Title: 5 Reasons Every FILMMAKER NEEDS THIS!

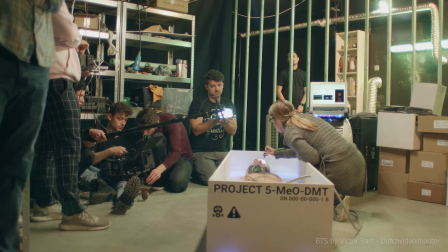0s
This video is brought to you by Storyblocks Video. If you like to learn cinematography and become a good filmmaker, it doesn't always mean that you need a lot of money.
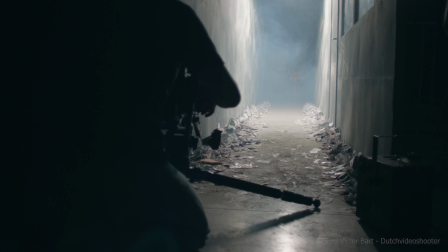8s
Today, I want to show you guys how to shape the light to create more dynamic and cinematic shots using a super simple tool.
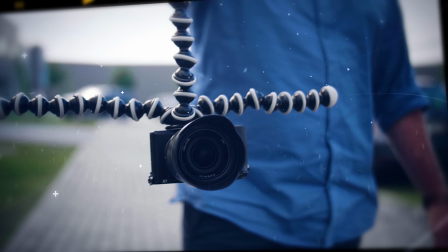Hey folks, it's Jordy here for Cinecom.net and welcome to Creative Tuesday. Now, we recently shot a short film and a week before we went into production, I decided to scout some film equipment web shops, and I came across this reflector right here.
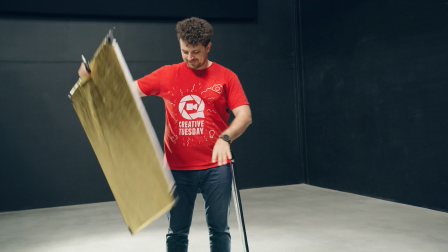36s
It's a 1 meter by 50 centimeter frame or 40 by 20 inch, and a cloth with a white, a gold, a silver, and a black surface.
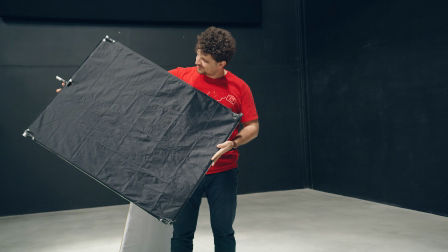44s
And this thing costed me 20 bucks.
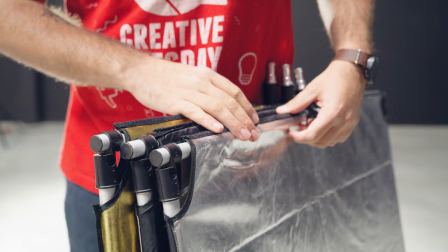46s
So I ordered 3 of them, and although the build quality is not the greatest, what this simple frame is capable of for us filmmakers is remarkable.
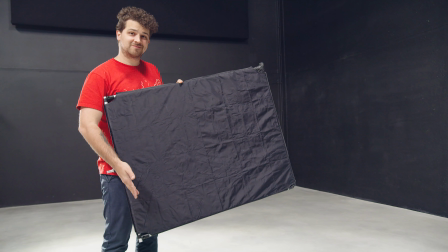55s
And actually, the only thing that I need is the black surface. So if you're a little bit handy, you can easily create this thing yourself. Now, we're talking here about a flag, one of the most useful tools in cinematography. Now, I've got 5 reasons why any filmmaker should have at least one of these, but before we start, I'd like to make a quick shout out to our sponsor, Storyblocks Video.
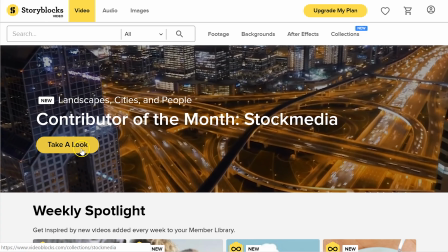75s
Storyblocks is a growing online library that is driven by a strong community of talented creators.
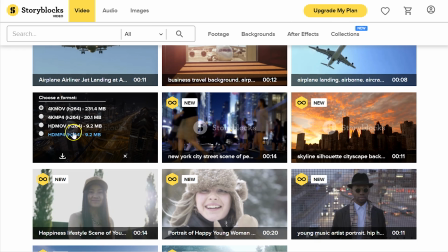80s
Now, you can find 4K stock clips from some of the most unique places. There are effects like transitions and styling elements, but also After Effects templates,
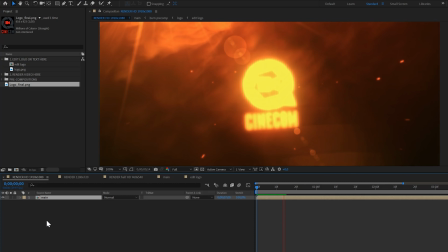89s
which allows you to render out a professional animation with your logo or content within minutes. With a single price per year, you're able to download as much as you want without additional fees. For more information, make sure to click the first link in the description below. Now let's get started with the flag. Tip number 1, negative fill. A simple rule to create more depth is to shoot against the shadow side of a person.
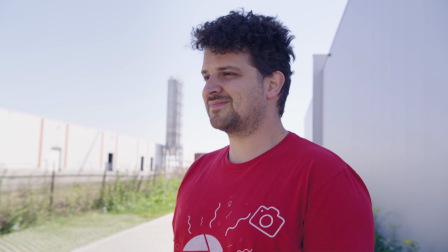112s
But what if you're outside and the light kind of comes from everywhere? Well, instead of adding a light to add more brightness to one side of your talent, you could also remove the light.
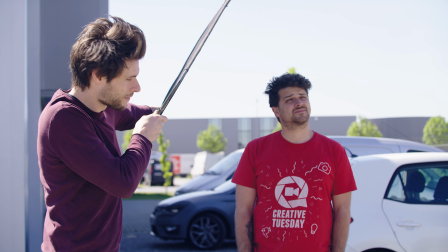121s
So instead of adding a fill light, we're taking away that fill light. In other words, a negative fill.
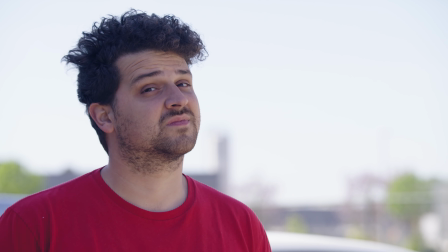127s
Adding a shadow to one side of your talent also creates more depth to your shot. But don't forget to also shoot against that shadow side. And if you would like to learn more about creating depth with light, definitely check the link in the description. Tip number 2, removing spill light. And this is actually really broad, so I want to give a few examples.
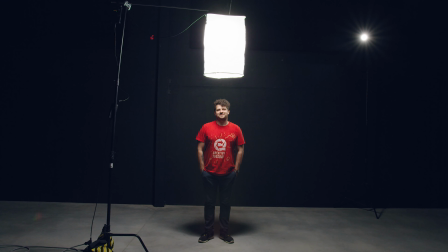145s
For example, here we have a space light from aperture hanging above the talent. Unfortunately, it also casts light onto the wall.
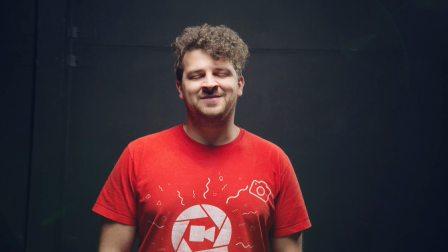151s
So I'm setting up my flag in such a way that the light source still casts light on the talent, but not on the wall behind him.
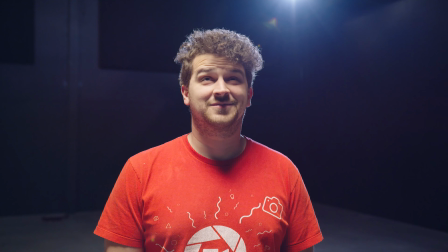158s
We are removing unwanted spill lighting. Another unwanted light is a flare in the lens, and this occurs when the light is shining into your lens.
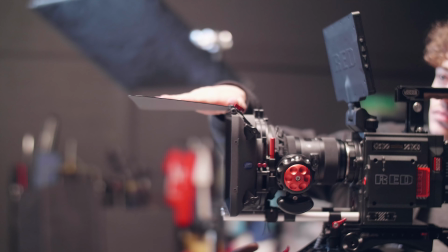166s
Of course, you could use a matte box and a top flag to get rid of the flare, but we don't always have that around.
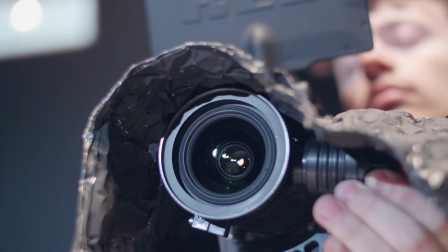172s
Black wrap is also an option, but that takes away the flexibility of your lens. So simply put up your flag and get rid of that spill lighting in your lens.
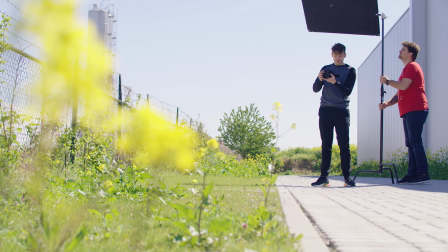180s
And finally, I'd like to add that you could also use a flag to set it up above your camera guy. When you're filming outside, it's not always so easy to see what's on your monitor.
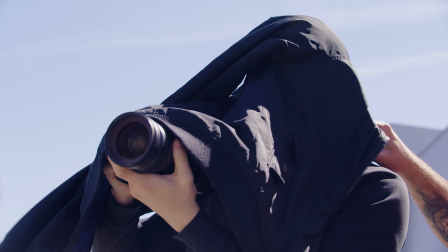188s
Throwing a jacket over yourself is definitely great, but again, it takes away that flexibility. Tip number 3, soften the light. That's right, you can actually use a flag to soften the light.
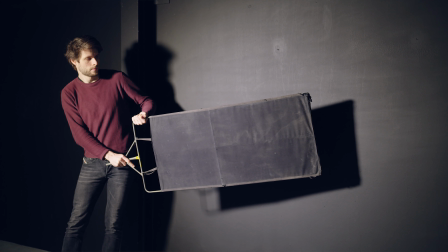199s
The further away you are from the light source, the harder the edges become. Now, if you're getting close to the light source, those edges become softer.
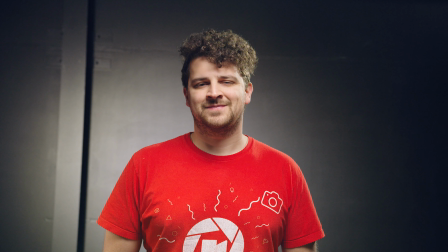206s
And even so soft that it can cover a pretty big area. And this could be interesting for backgrounds to add a nice gradient over it. Now, of course, this is a quick and dirty way to do it, but if you're shooting a project, time is something we all need, and a lot of these things happen last minute.
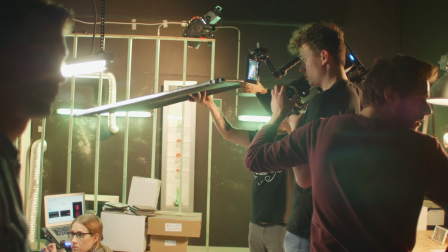222s
Even in our short film, we often had Janik or one of the light guys jump into the set holding a flag somewhere right before the clapper.
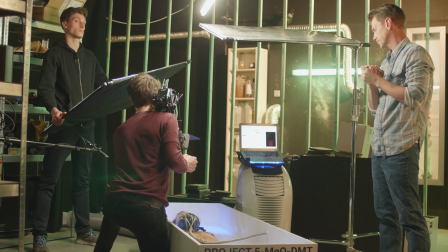228s
And the same thing is with negative fill. The director yells action, and you're noticing that the talent looks too flat.
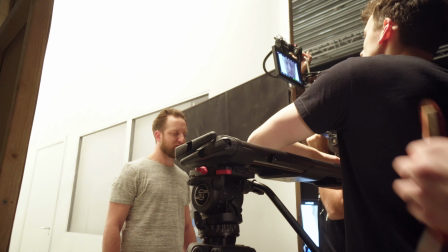234s
So you quickly jump into the scene with your flag and save the shot. So that's a bonus tip, always have a flag with you. Tip number 4, use a flag as a cucullurus. Yep, that word actually exists. A cucullurus is essentially any kind of shape that will create a specific shadow pattern.
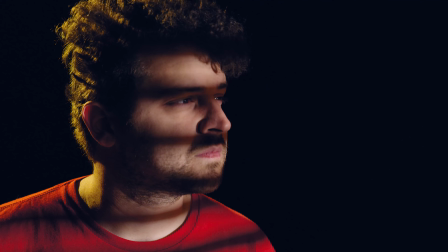250s
And we've got a cardboard here in the studio as well that resembles the shadow of blinds in front of a window. We also have a theater spot that comes with a bunch of these templates.
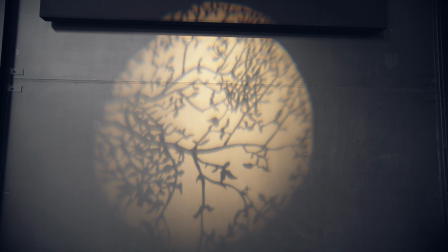258s
Here you can see that we have a branch of a tree in the studio now. Set up 2 flags in front of a light with a small gap in between.
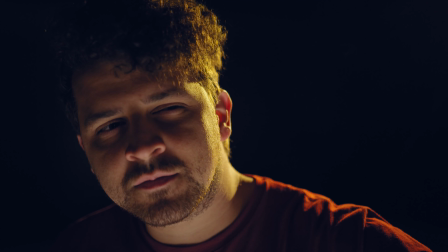264s
This creates a narrow shadow. You could resemble your talent now peeping through a door.
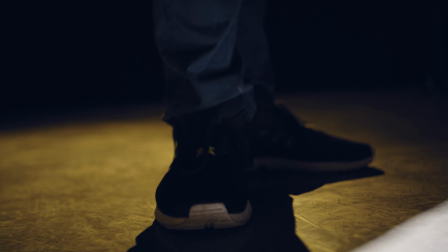269s
Or this one here, where we lifted a flag upwards. And with the proper sound effects, our talent is now standing in front of a garage door.
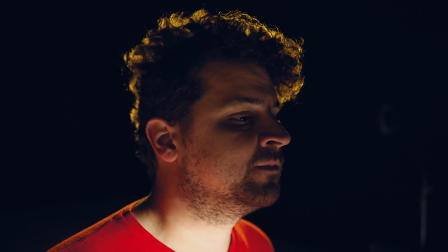275s
Just use your creativity. And that brings us to the last tip, which is special effects. This is a very broad thing and involves anything that adds an effect to your scene.
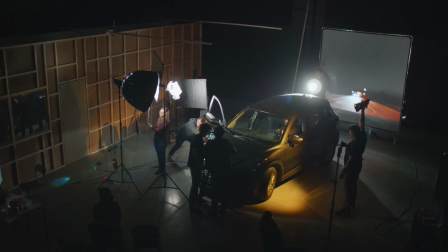284s
For instance, you're filming a car scene in a studio. To mimic that the car is driving, you move the lights around.
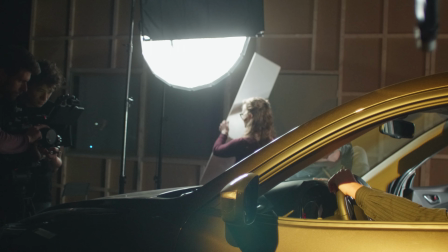291s
For the general fill light, we simply moved a flag in front of a softbox. And here, Kim is actually using a foam board, as that was the first thing that we could find.
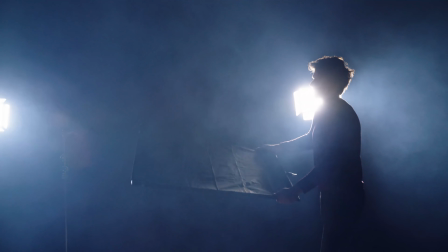299s
So as you can see, as long as you can cut the light, you're good. Another interesting way to use your flag is to wave with it and make wind.
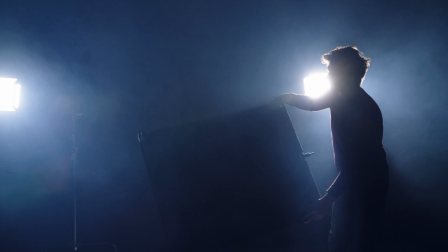306s
You could use that to add a flow into your smoke, or to give the impression of wind on your actor.
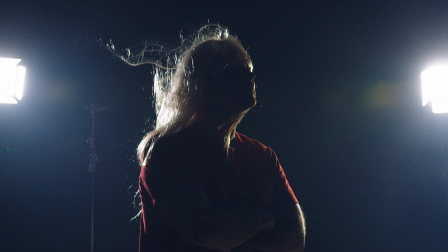312s
And those were my 5 tips with a simple flag. If you would like to see more cinematography and lighting tutorials, then definitely let us know by hitting that thumbs up and maybe place a comment of what you would like to see next down below. We're always scouting through these comments for new ideas, so we'll definitely see it. Thank you so much for watching. Thank you Storyblocks and Video for the support. En as always, stay creative.
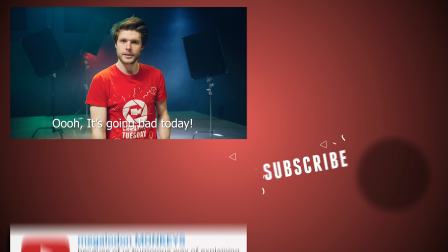335s
Oh, dat is erg vandaag, jong.
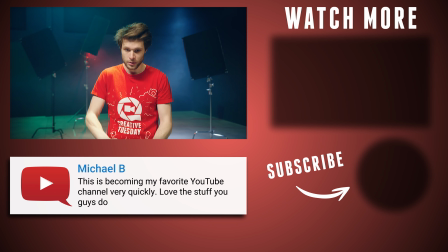341s
So you... Tip number 4, use a flag as a cuculurus.
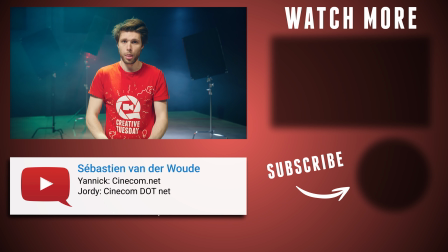346s
Yep, that word actually. Of course. Wat is dat er allemaal in mijn stem?